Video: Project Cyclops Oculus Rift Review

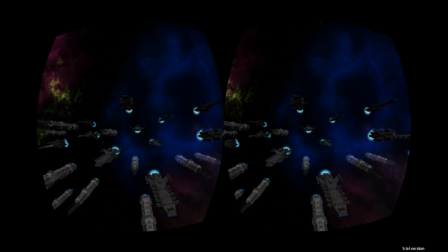(0:08)
To date, developers have barely scratched the surface of narrative experiences within VR.
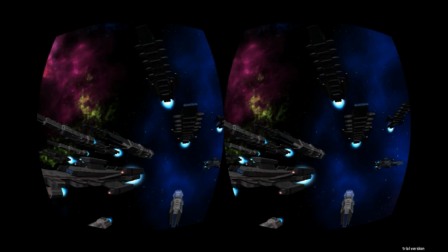(0:15)
Early experimentations with head-tracking film have begun, but they've yet to manifest in anything resembling a narrative.
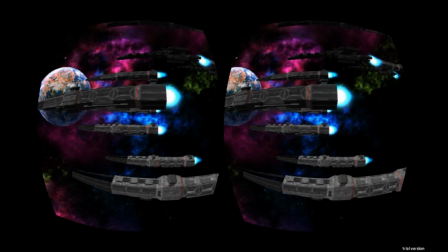(0:22)
Project Cyclops is a short Unity demo that begins to explore the kinds of cinematic
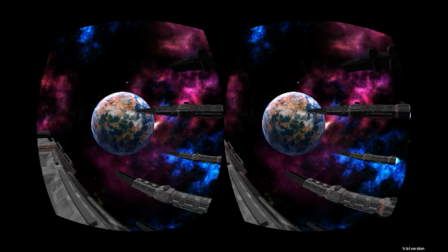(0:28)
devices that films will employ in order to make a great narrative-driven experience for VR.
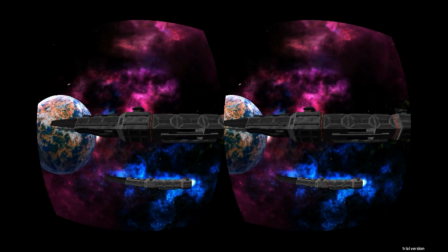(0:34)
It is not interactive, simply allowing you to look around as it takes you on its ride. We open with a series of impressive sweeping establishing shots,
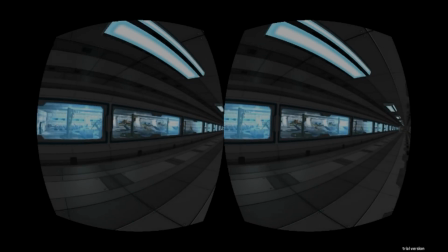(0:46)
a fleet of capital spaceships, followed by a long tracking shot of the interior of one of the vessels.
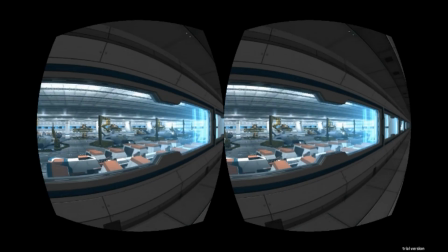(0:53)
Both shots work really well, the former being quite awe-inspiring, and the latter full of points of interest,
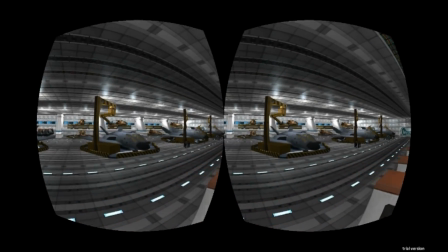(0:59)
for example the ship's crew going about their business, repairing and refuelling fighters in their hangars.
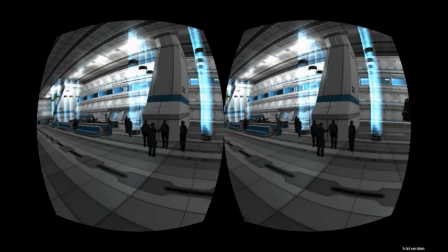(1:05)
For both of these shots we are a disembodied camera. This works fine, but some of the sharp and sudden turns are a little unpleasant.
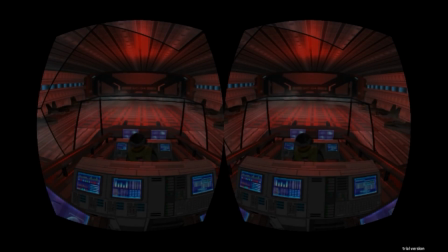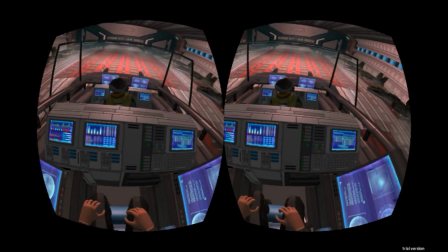(1:22) Hey, you awake back there? Yeah, sorry just dozed off for a second.
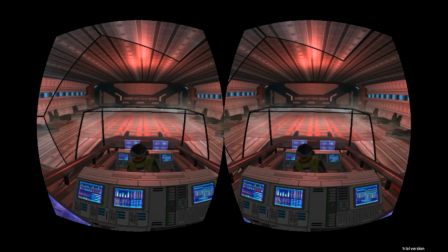(1:28) What's going on?
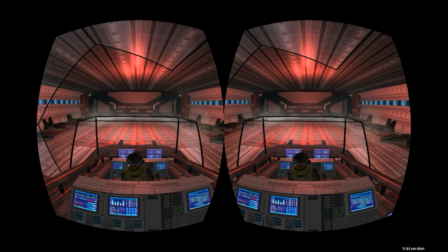(1:31)
The bulk of the experience places you in the perspective of one of the characters,
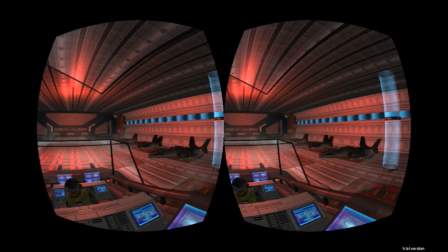(1:36)
an intrepid war correspondent sitting in the co-pilot position of a fighter craft.
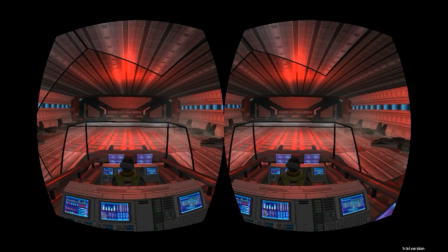(1:41)
It is here that you begin to notice that the scale is a bit off. Your character's body seems very small.
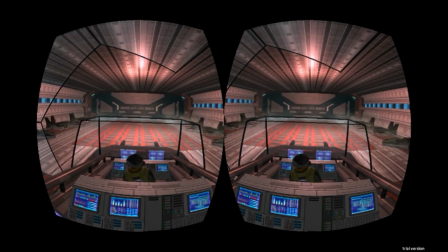(1:48)
One commenter said that you feel like a puppet from Thunderbirds, and this is probably a fair comparison.
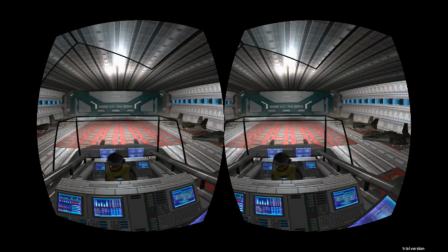(1:53)
It doesn't ruin the experience, but it doesn't aid immersion.
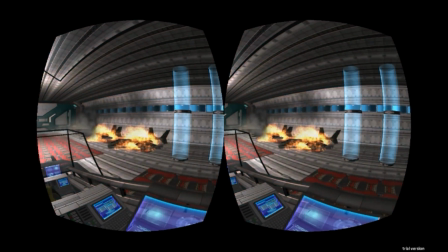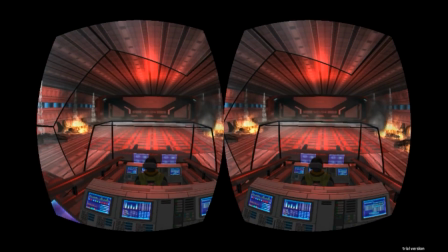(2:06) Don't be stupid! Get out of here!
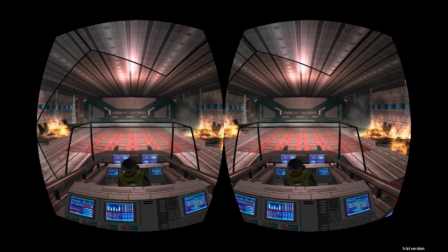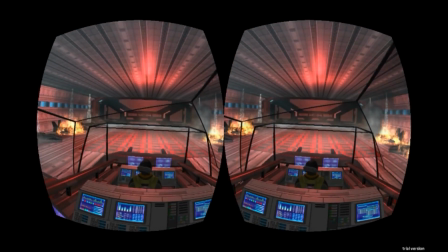(2:13)
The voice acting is not bad at all.
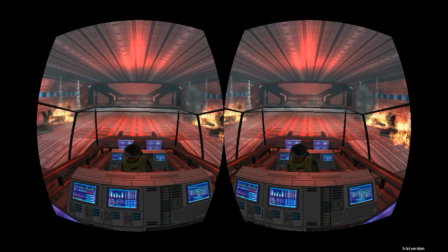(2:16)
We don't ever see a character's face as they talk, which is obviously a concession to the dangers of entering the uncanny valley, and it's completely understandable.
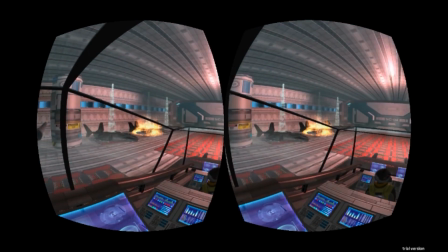(2:24)
The bigger issue is when our character starts interacting with the ship's controls, we don't see their arms move.
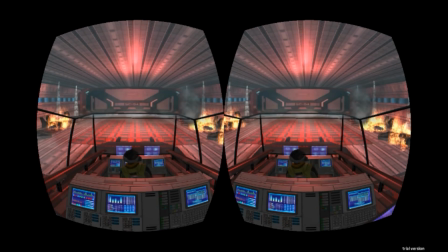(2:30)
Combined with not being able to see who's speaking, this makes the action of this scene a little confusing.
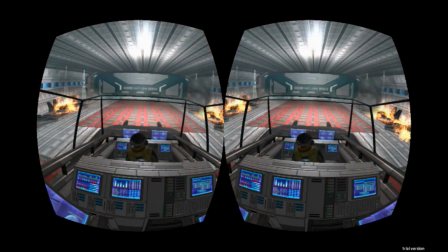(2:35) AO-102, you are not authorised to launch without a co-pilot. Disengage preflight and shut down.
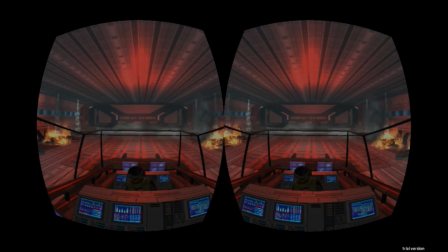(2:42) No can do, Tower. I've got a loose cannon sitting up my arse.
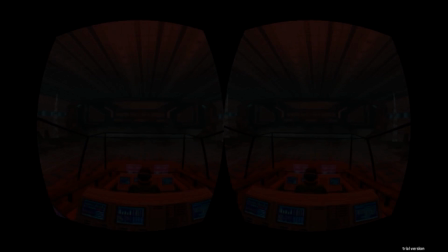(2:46)
After a brief dialogue with the pilot, the fleet is attacked and we are launched into the midst of an incredible space battle.
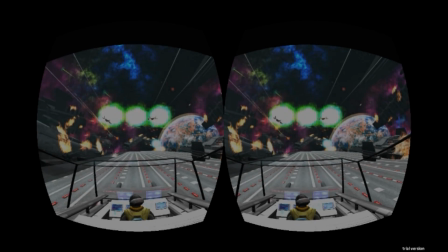(2:52)
This portion of the experience is reminiscent of a VR roller coaster demo.
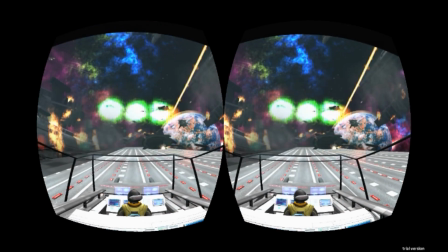(2:57)
It's a thrilling ride, but if you don't enjoy coasters, then you may want to steer clear of Project Cyclops.
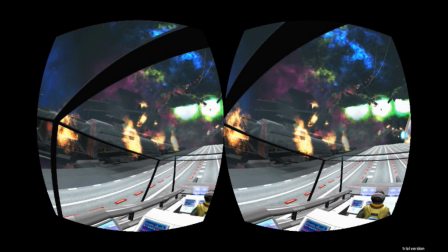(3:03)
There is a lot of action to take in, arguably too much.
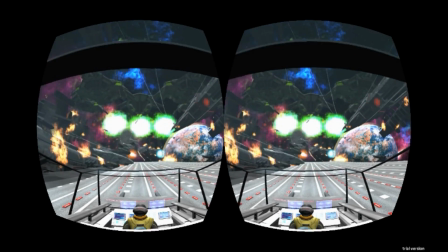(3:06)
It would be nice to be able to follow one of the specific enemy ships as your pilot takes them out, but there is really too much going on to make sense of.
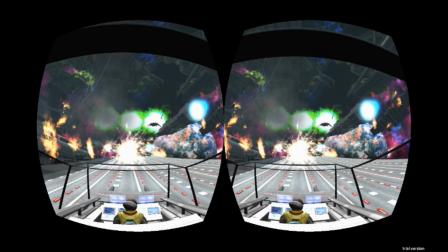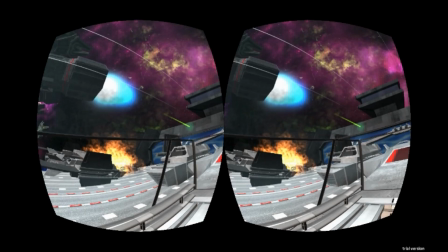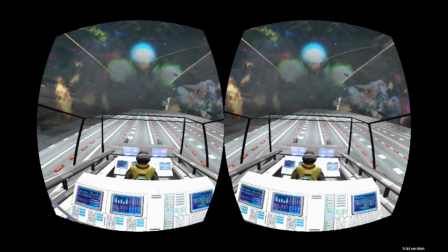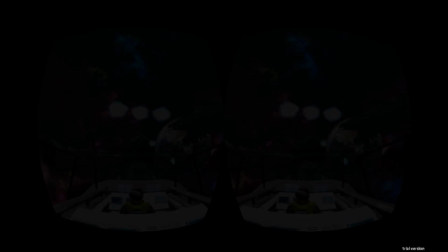(3:29)
The transitions in between shots should really fade to black. They currently freeze the screen, causing nausea.
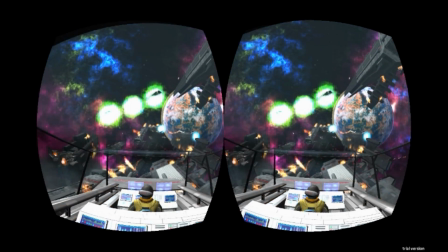(3:36)
Once the narrative begins, the device of our main character passing out is used to justify cuts without altering our perspective.
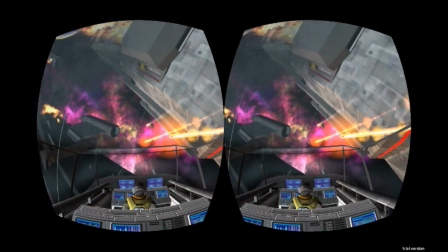(3:43)
It would be nice if the demo experimented more with switching point of view around. I doubt that cutting as much as a traditional film would be pleasant,
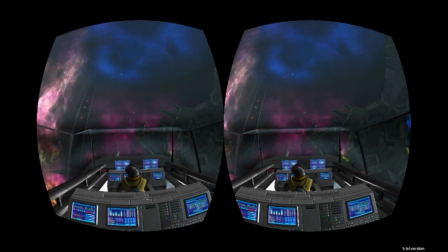(3:52)
but it would be interesting to see how it feels to occasionally switch between characters and types of shot, mid-scene and between scenes.
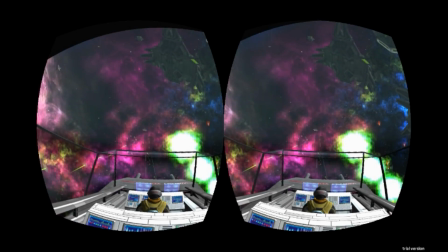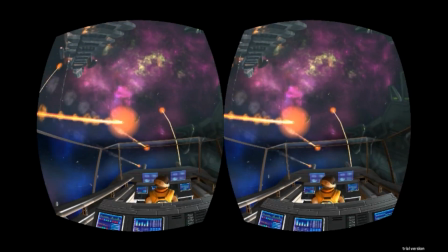(4:09)
Project Cyclops is in its early stages, and by the developers own admission is a little rough around the edges.